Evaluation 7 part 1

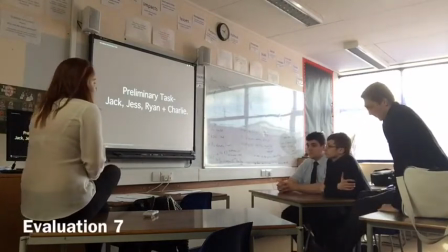[0:00]
is our prelim task. It was the first thing we were asked to do, and it was kind of our first go at using cameras and editing software,
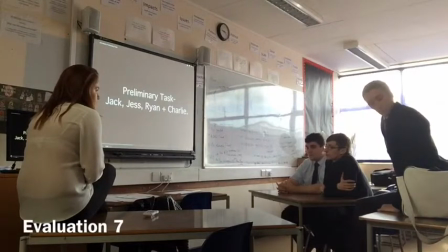[0:09]
and we had to use a match on action, 180-degree rule, and shot reverse shot in a conversation.
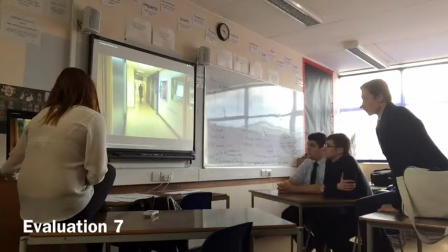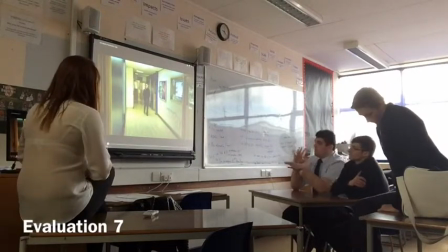[0:23]
Here, the takes are too long compared to our actual thriller.
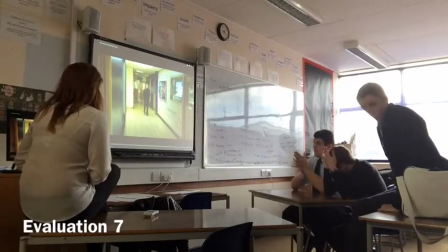[0:28]
It's quite fast paced compared to our actual thriller, and the sound is not very
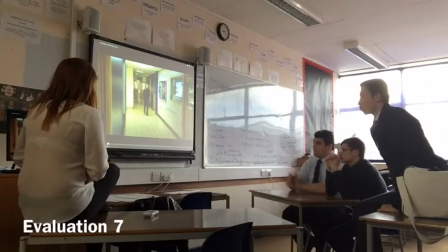[0:35]
not very good compared to the thriller. We didn't use any music in this, so the sound is a bit bad because you can hear other people's voices in the background,
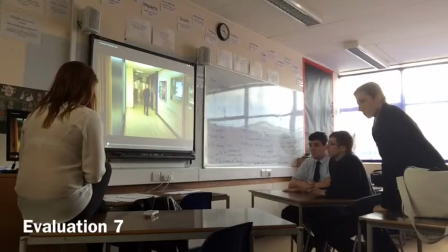[0:47]
and when it switches from shot to shot, the voice is cut and it sounds quite boring and rubbish. Yeah, I think that's a key thing we took from this was that audio played quite a big role in the final production of the video.
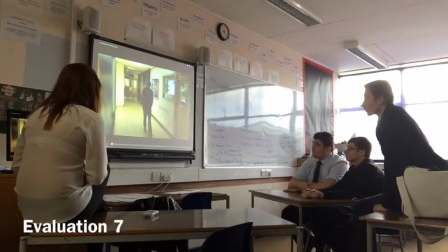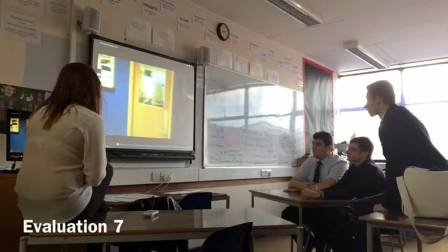[1:04]
There we tried to use a pan shot, but we managed to cut out Jack's head, so when we used it in our real thriller we didn't do that, and we tried to not cut out people's heads so it wouldn't erase the character from the setting.
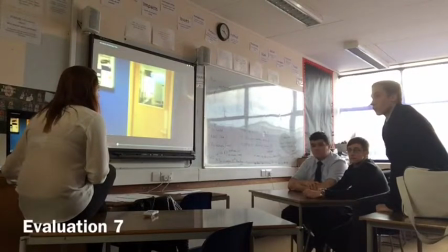[1:17]
We also learned a lot about the handling of the camera, how we couldn't just hold cameras and it would jolt about, especially when filming the news report.
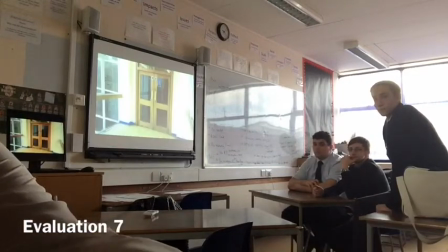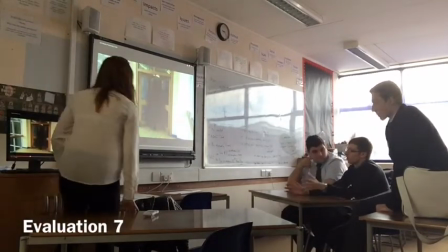[1:37]
So there was two very long shots, which actually dragged out where not much happens,
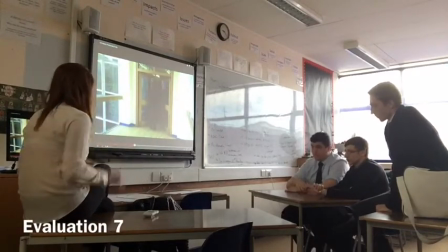[1:45]
which we took in our thriller.
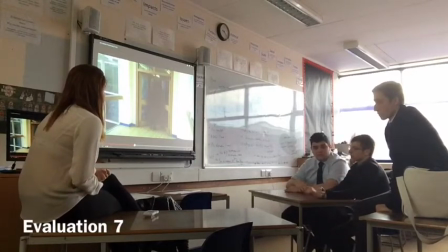[1:48]
We learned quite a bit about that for our thriller because our thriller had to be fast paced, so we used shorter, quicker shots. Yeah, because when we did the first cut, we tried to follow how we used our shots in the prelim,
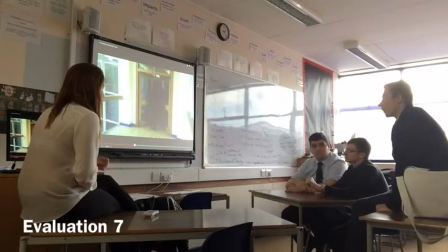[2:01]
and it didn't work, so we had to change that for our final cut. I think we learned a lot about, we progressed a lot from our prelim by looking at actually researching to other thrillers.
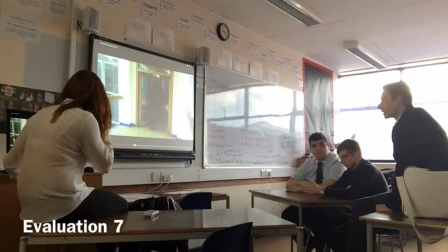[2:09]
So we saw we compared our prelim to other thrillers and how the pace flow and how the flow of it changed, because this was very long, very slow. But we found out if we need to build pace, they need to be through the door in about 6 shots at least. Yeah.
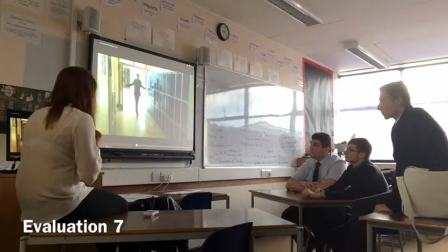[2:25]
The match on action, we tried to use 2 cameras at first, but it didn't work because you could see us in the background. So we then had to do filming it twice, and you can see that it doesn't exactly match perfectly.
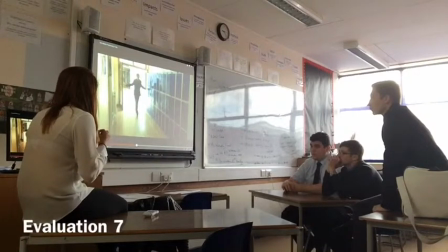[2:37]
So we had to try and change that for the matches on action in a real one, which we used 2 cameras for, and we placed them so that you couldn't see them. It gave us extra help, so we had to film our thriller more than once, go through every scene more than once.
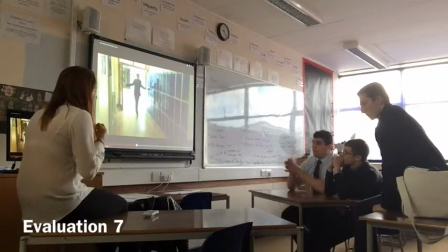[2:49]
Make sure we were careful. Yeah, make sure we were careful about what was filming and how we was filming it.
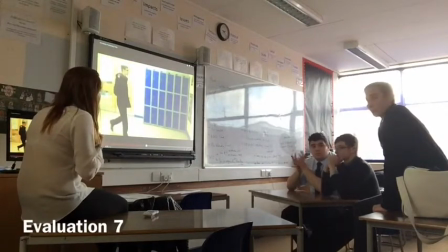[3:01]
If you can also see how we jumped from camera to camera, we actually got Jack jumping back, so we had to change that in our thriller, especially when Charlie was walking down the road. We made sure that he couldn't jump back down the road again with the next shot, and that he continuously flowed from one shot to the next.
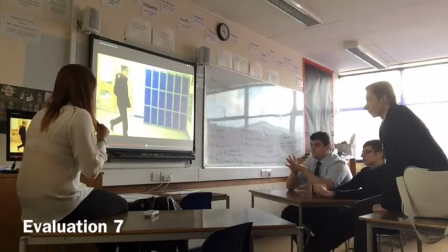[3:16]
And we made sure that our character was kind of aware of where the cameras were,
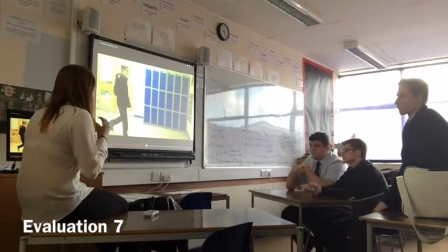[3:21]
so that it was not looking at them at all and kind of ignoring the fact they were there, rather than moving out of the way for them.
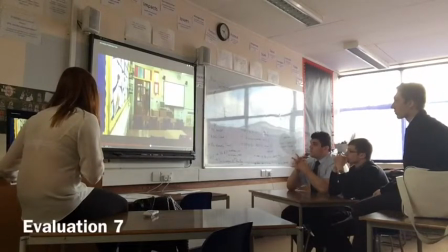Originally with our first match in action, we tried a close-up of the handle, which didn't work because it jumped.
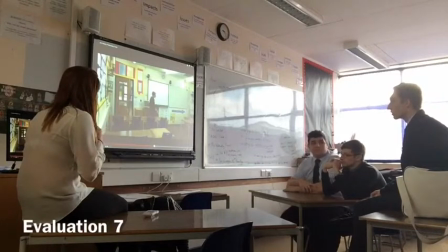[3:40]
We broke the 180-degree rule and also jumped from shot to shot. Not necessarily like the quickness in that wasn't as good, as effective, because it was jumping all over the place rather than quickly flowing, which is what we found out in our thriller needed to be done.
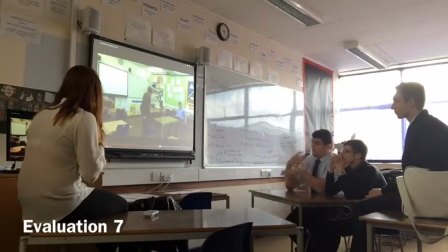[3:59]
Here, we found out that the speech of the people wasn't necessarily clear enough. So we didn't use any speech or dialogue in our thriller. Yeah, we kind of learned from that mistake.